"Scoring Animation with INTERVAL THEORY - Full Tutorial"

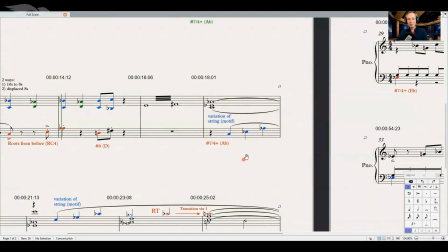And I think that is on the cellos later. So it happens right there.
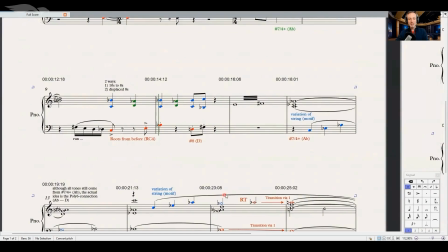I play it on the cellos, then I repeat it. So let me play everything until we reach that point down there. So let's start from here.
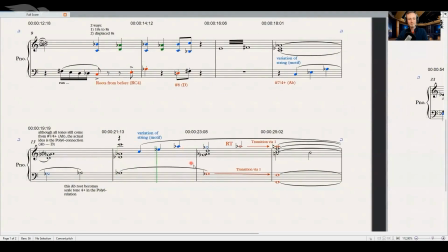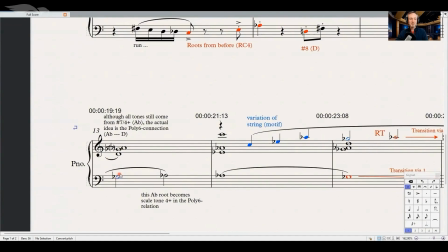And this guy is exactly what we looked at in the Poly 6 relation gathering.
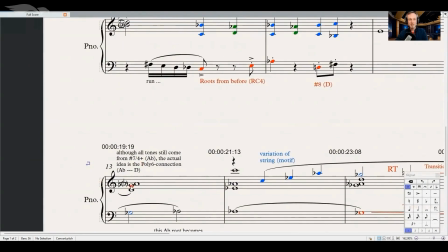So that is pretty much how I connect this structure here, which now becomes actually that guy. That would be based on the D root tone.
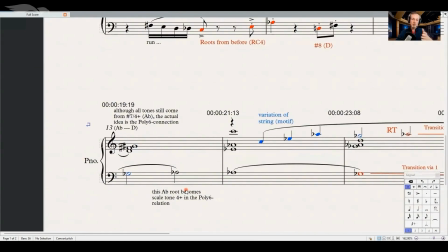That is really an interesting change in the perspective, although you're not changing anything in the notes. But the listener now gets a different light on the same scale tones. That makes it so interesting with polytonality. And I do pretty much the same thing up here.
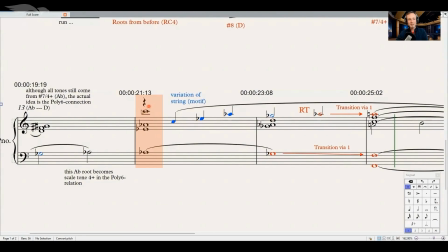Also realized that I placed this guy on top of everything. This actually would have happened down here because it's part of harmony, but it would have clashed with my string motif. And I wanted to have more transparency. For that reason,
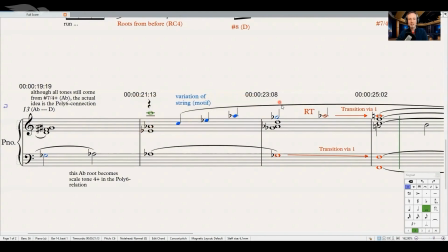I moved it up by 1 octave and opened that space so that now this line can jump in that space and everybody will hear it.
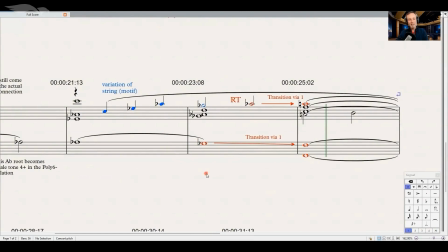Now, when I got to this guy here, I love these transitions via ones.
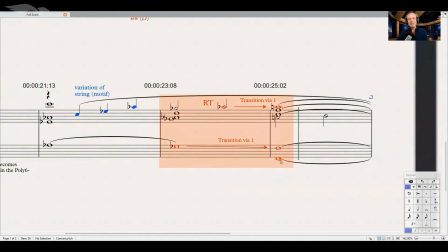And I didn't know that it would lead me necessarily to the F root tone. I just looked at my structure and then I realized, okay, how can I move things around chromatically so that I come out of this whole thing on a major triad?
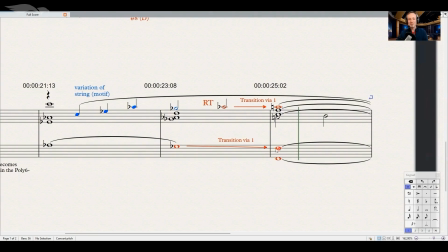And in here, it led me to the F. So I moved this thing down. I moved this A flat to the natural A. This is definitely not a chromatic movement here, the D going to the F. But here we have something, the A flat. This actually would go to the C note.
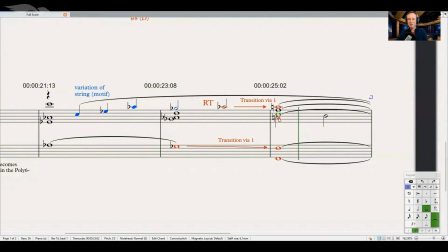That's also not chromatically, but you will actually get the connection because you get to hear the A as well, although it comes from a different voice. But I will put all of these things into the strings later. And that is a little workaround, by the way. If you don't have time to write it out properly,
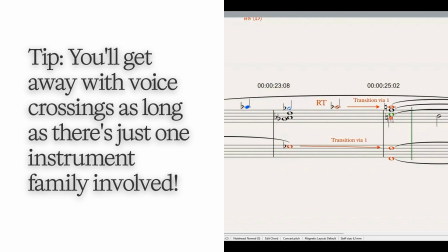put it all into the same instrument family, either the strings, the woodwinds, or the brass.
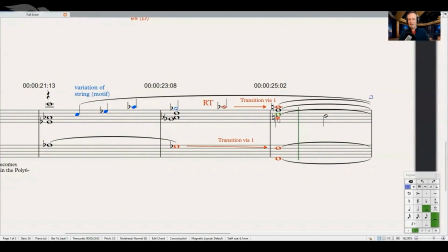Nobody's going to recognize it. So I would rather sketch down the idea quickly, move on, and don't get stuck.
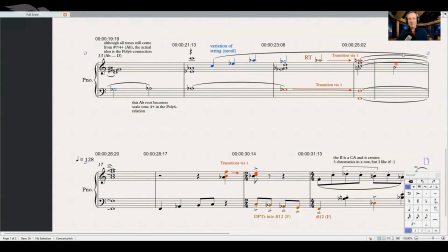So that is why I think it's at least important to mention. Now I got into this guy, and here comes another trick.
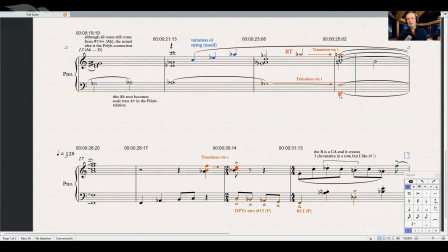The moment you have a held chord, that's a fantastic moment where you can change the tempo. Nobody's going to recognize it because it is hiding under this sustained chord. And if you did a live recording, this is also very beneficial because here you are still on the old tempo,
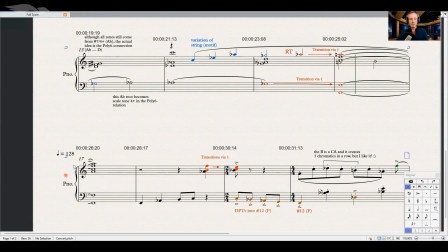135 or whatever it was, 36. And then you have this whole bar for the conductor to count so that everybody knows exactly what tempo they start on when they actually get to play in the following bar. So you want to have a little bit of time to prepare all of these things.
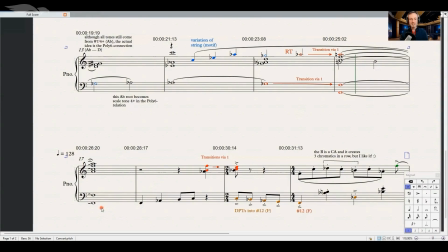And you will run into problems in the performance if you don't do it. It takes a second or two before everybody plays together again. And with those rest points almost, this is a great workaround.
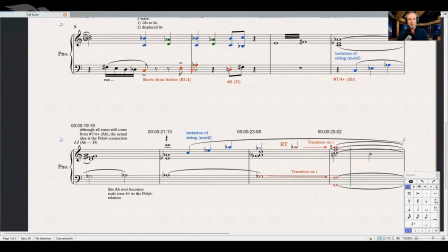So let me quickly just replay this to you up to that moment down there.